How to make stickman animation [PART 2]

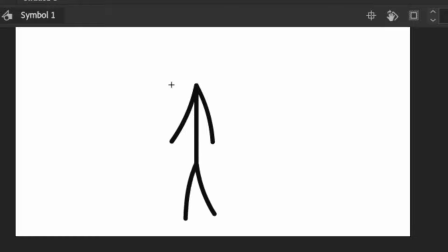255s
Look, it looks realistic now.
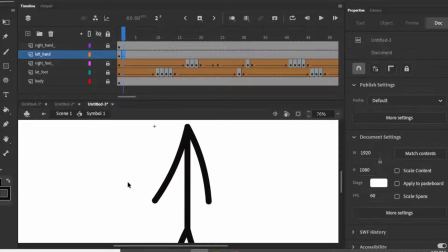261s
Now we will do the same with hands. We'll just add a keyframe, animate it, add shape tween. We'll add more keyframes if shape tween didn't work. Just look what I do.
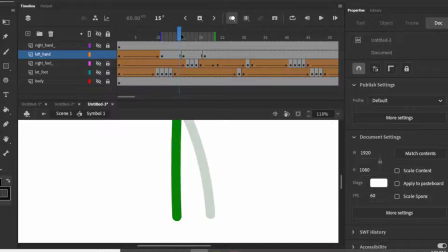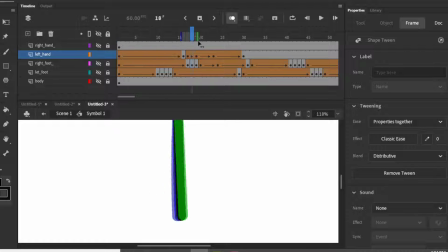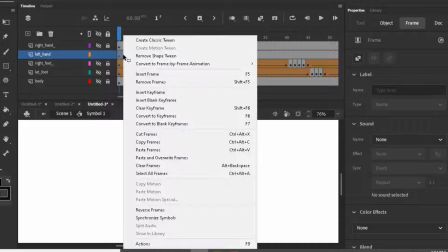304s
Now in case of hands, just copy the previous frames ahead like this,
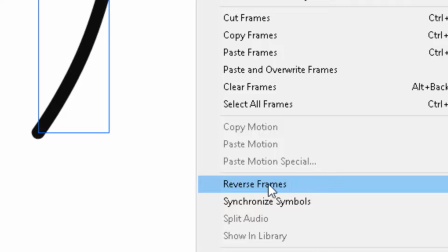312s
and then click those frames and then click reverse frames. Now look, it also works the same smooth.
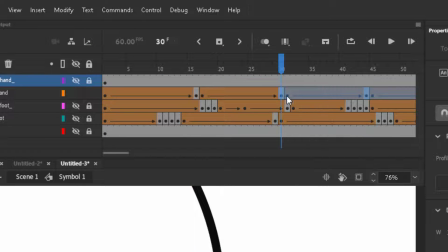320s
Now we will copy the middle frames and paste it on right hand and then copy the starting frames and paste it ahead.
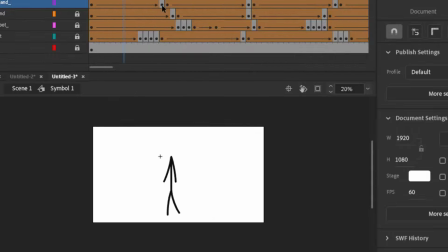334s
Now look, we have ready our walking cycle.
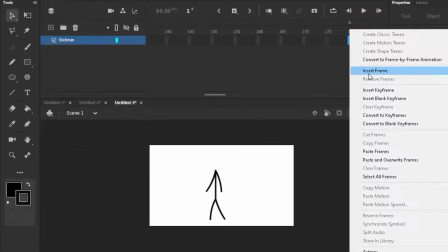339s
Now go back by clicking this arrow and add frames to this layer to make it move, add a head and classic tween and look, it's moving, hooray.
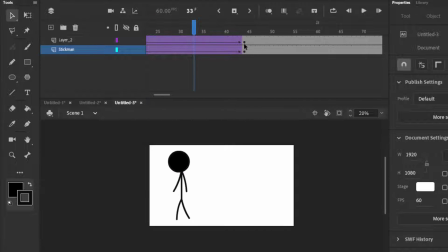348s
Now many of you will say, bro, it's very hard, I can't do that every time. Don't worry guys, you don't need to make it every time.
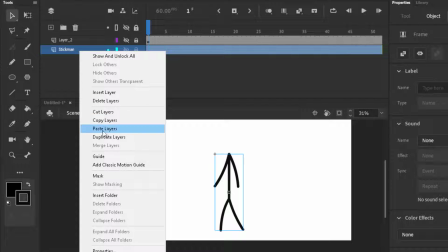355s
JSUT, save this, and when you want to use this, open it, copy this layer and wherever you want to use it, paste it there.
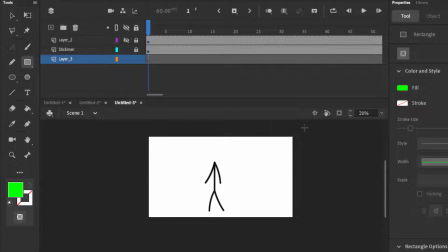366s
For those who are animating in After Effects, you can make it as green screen
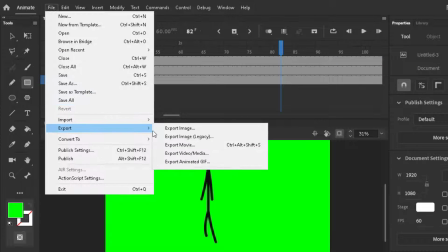373s
and then export it as a video and cut the green screen, and then you can use it multiple times.
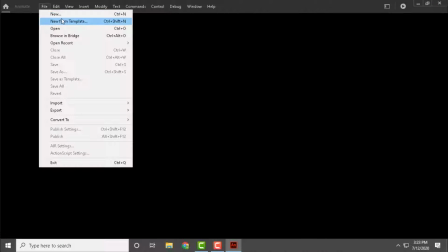380s
Now we will discuss about expressions, as many of are very bad in expressing what is going to the viewer.
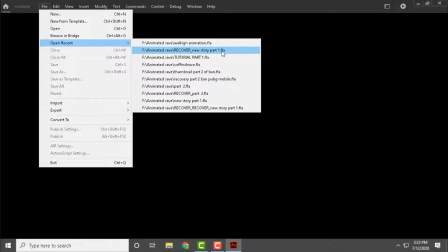385s
The main purpose of an animator is to express what is actually he want to portray to the viewer. Bad portraying results in viewers don't get that emotional touch with the animation.
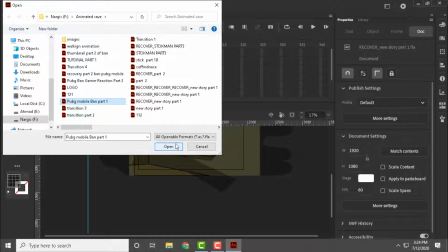393s
I will suggest you go and watch Alan Becker tutorials on this, as he will help you out. So let's talk about normal expressions.
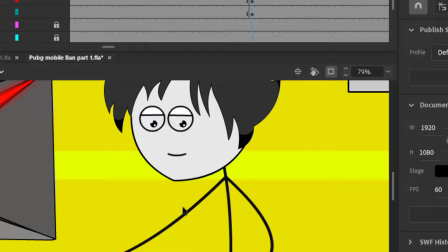399s
This is the normal expression we make, idle expression. This is the happy moment by just moving the mouth, and this is the sad expression.
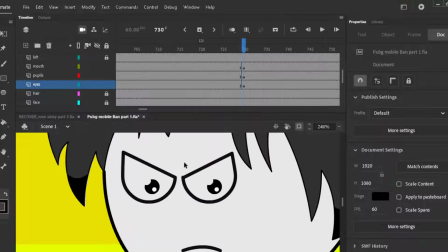406s
You can make it more sad by adding tears to it. This is the angry expression. You can make it more angry like this.
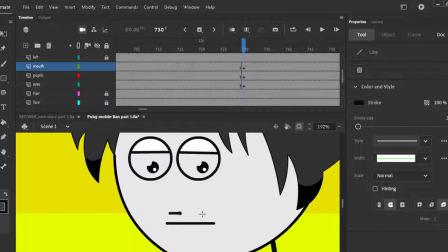415s
And this is the shocked expression.
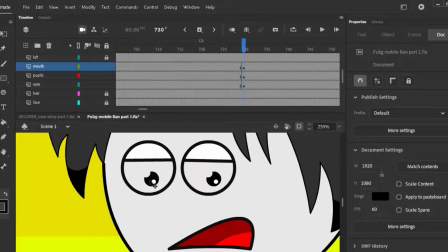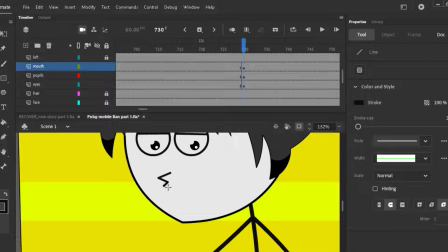432s
But the fact how we portray it to the viewer what our animation is feeling, as we don't want our viewer to look elsewhere instead of the animation,
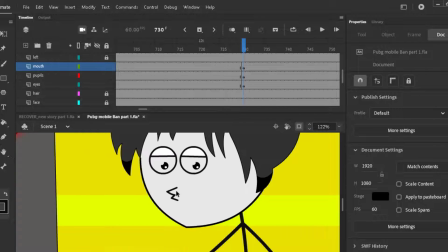438s
so make sure nothing is happening in the background so the all focus is on the animation. And now just add some keyframes like this
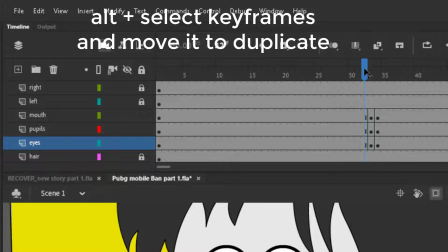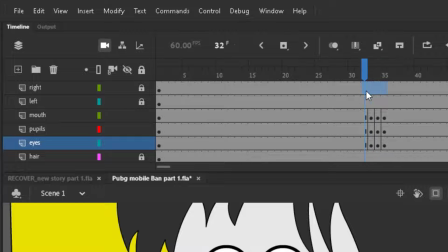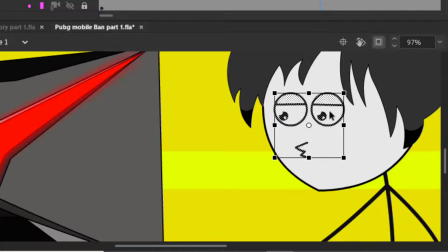456s
and between the middle keyframe make the character eyes and mouth look big, so by this they can get an instant shock reaction which the viewers can see and will make them focus.
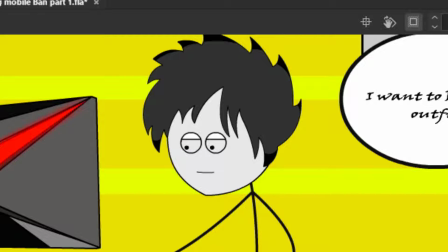466s
Look, without this, it looks like this, not good enough, but if add the what we have done, it will look like this.
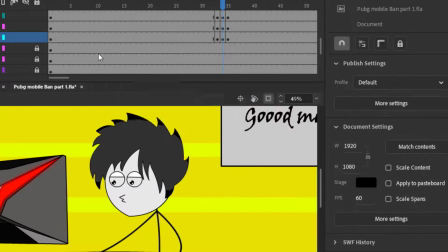471s
Now this is good. Now we can also make it face look bigger so it can catch the viewer's eye more like this.
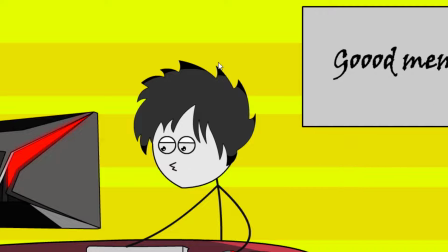480s
Oh, it looks good now.
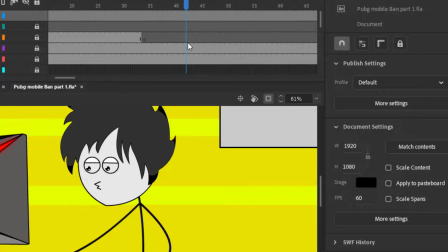484s
Now I will tell you more about camera, but in doing expression, camera tool has a lot of impact.
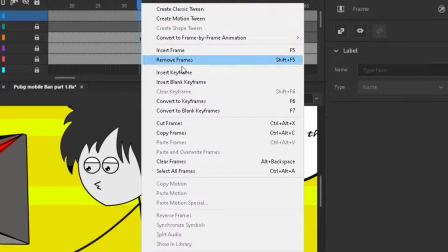489s
What if we add the camera tool to it? Look how it looks when we make the camera closer.